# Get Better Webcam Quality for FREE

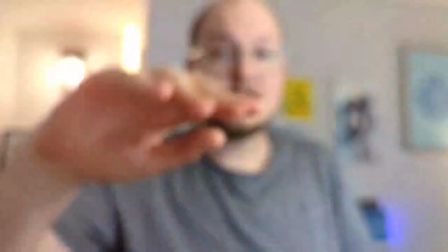0s
I'm going to show you how to take your video calls from looking like this to looking like this, and you don't have to spend any money to do it. If you work from home or anywhere really, and you spend a chunk of time on Zoom or Google Meet or what have you, there are some simple things that you can do to drastically level up the quality of your video calls, and as a result, greatly improve the perceived professionalism and value that you convey to the person on the other end of the internet tubes and you probably already have everything you need so let's go back to our crappy before state and we'll walk through three tips to transform the quality of your video
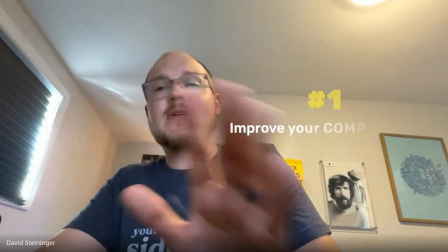42s
calls oof okay so first let's fix our composition as much as possible you want your camera
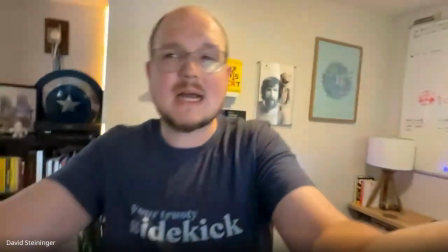50s
to be eye level or slightly higher than eye level so this is a little bit better. If you're using a webcam built into your laptop, you might want to put your computer on a riser or a stack of books, and if you're using an external webcam mounted on top of your monitor, you might actually want to lower it a scooch so your fellow teleconferencers aren't looking down on you from the balcony and see all the junk on the floor.
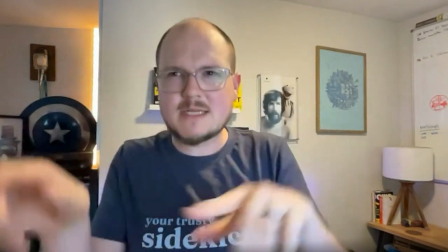76s
We don't want our head to be dead center in the frame.
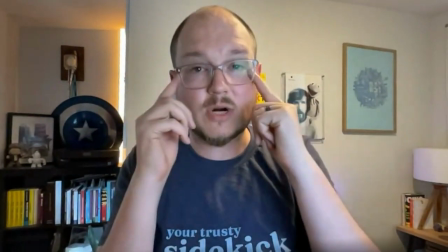80s
Let's actually put the main point of interest, in this case our eyes about a third of the way down from the top of the frame. You might not have a ton of control over this depending on the focal length of your camera and where you sit,
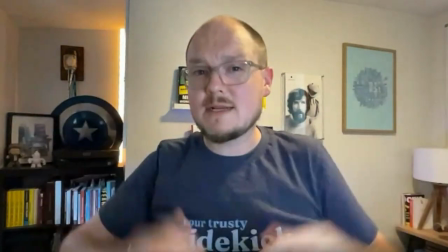93s
but try to make sure the top of your head isn't getting cut off. There you go, this is looking pretty good.
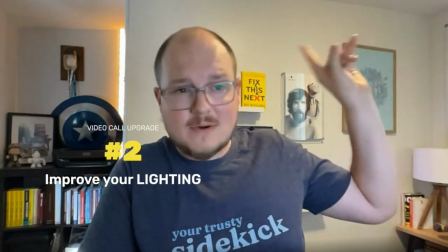98s
Next, and this is a biggie, let's fix our lighting. The light from the top is not very flattering, so let me turn that often.
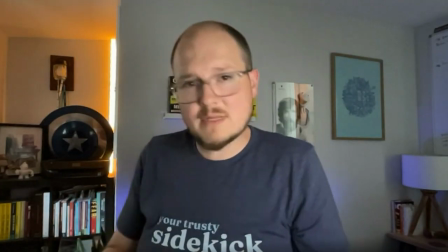107s
This gives us a nice blank canvas to work with. One of my favorite lights to use is a 9930 degree Fahrenheit ball of helium and hydrogen placed just about 94 million miles outside my window. I'm talking about the sun. I'm trying to be funny. If your desk is close to a window, definitely take advantage of that. Not only does it look good, it makes you feel good. Get that vitamin D. The downside of the sun though is you don't have a ton of control. It could be obscured by clouds or depending on the time of day it might be on the opposite side of the planet. So to give you a little bit more control and consistency let's use a lamp.
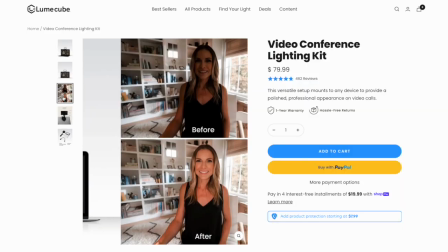148s
Now there's a lot of lights marketed as video conference lights or webcam lights. Personally I would skip these because they're a little too small. They're gonna cast a harsh light and an unflattering shadow.
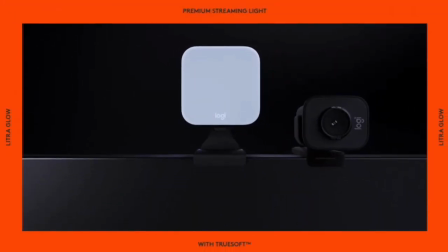163s
They're usually designed to be mounted directly on your monitor above your camera, and it's just gonna shoot you straight on. And if you wear glasses, it's gonna be a reflection nightmare. A better option is just a table lamp or a desk lamp like this guy. I like this one because it's flexible. I can position it. It's also light color adjustable,
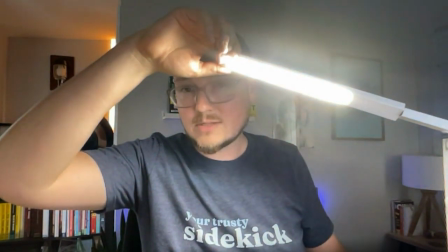185s
so I can dial in the right color temperature that's going to look best on my complexion and match the rest of my lighting. But a regular table lamp will do. Just be mindful of the color of the bulb. Regular indoor lighting tends to cast a warm yellow or orange light, so you might want to swap in a daylight bulb or find something that's color adjustable.
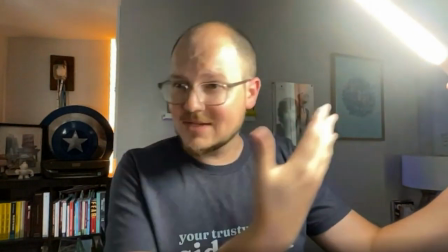210s
Whatever you use, don't blast it directly on your face that's way too hard it's making me look shiny and cast hard
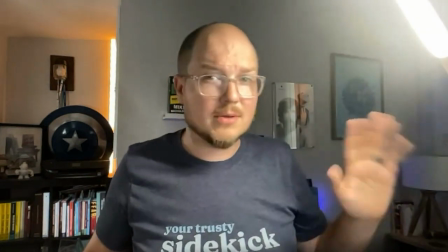218s
shadows we want to diffuse this and soften up this light you can do that with a lampshade or you can make your own by just rolling up a piece of paper and
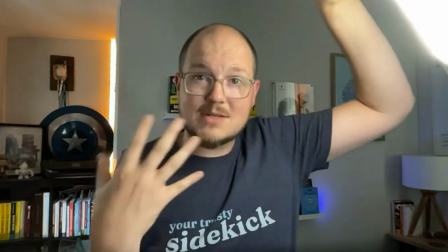226s
taping that to your light right here already you'll notice it's a little bit softer and it wraps around there isn't that harsh
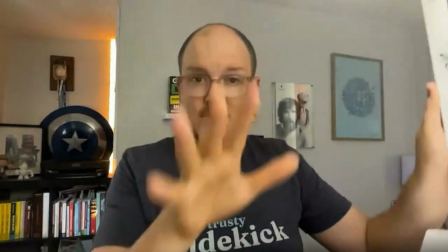234s
highlights and dark shadows or what i like to do is turn this away from me and bounce it off the wall and that's a great way to soften it up.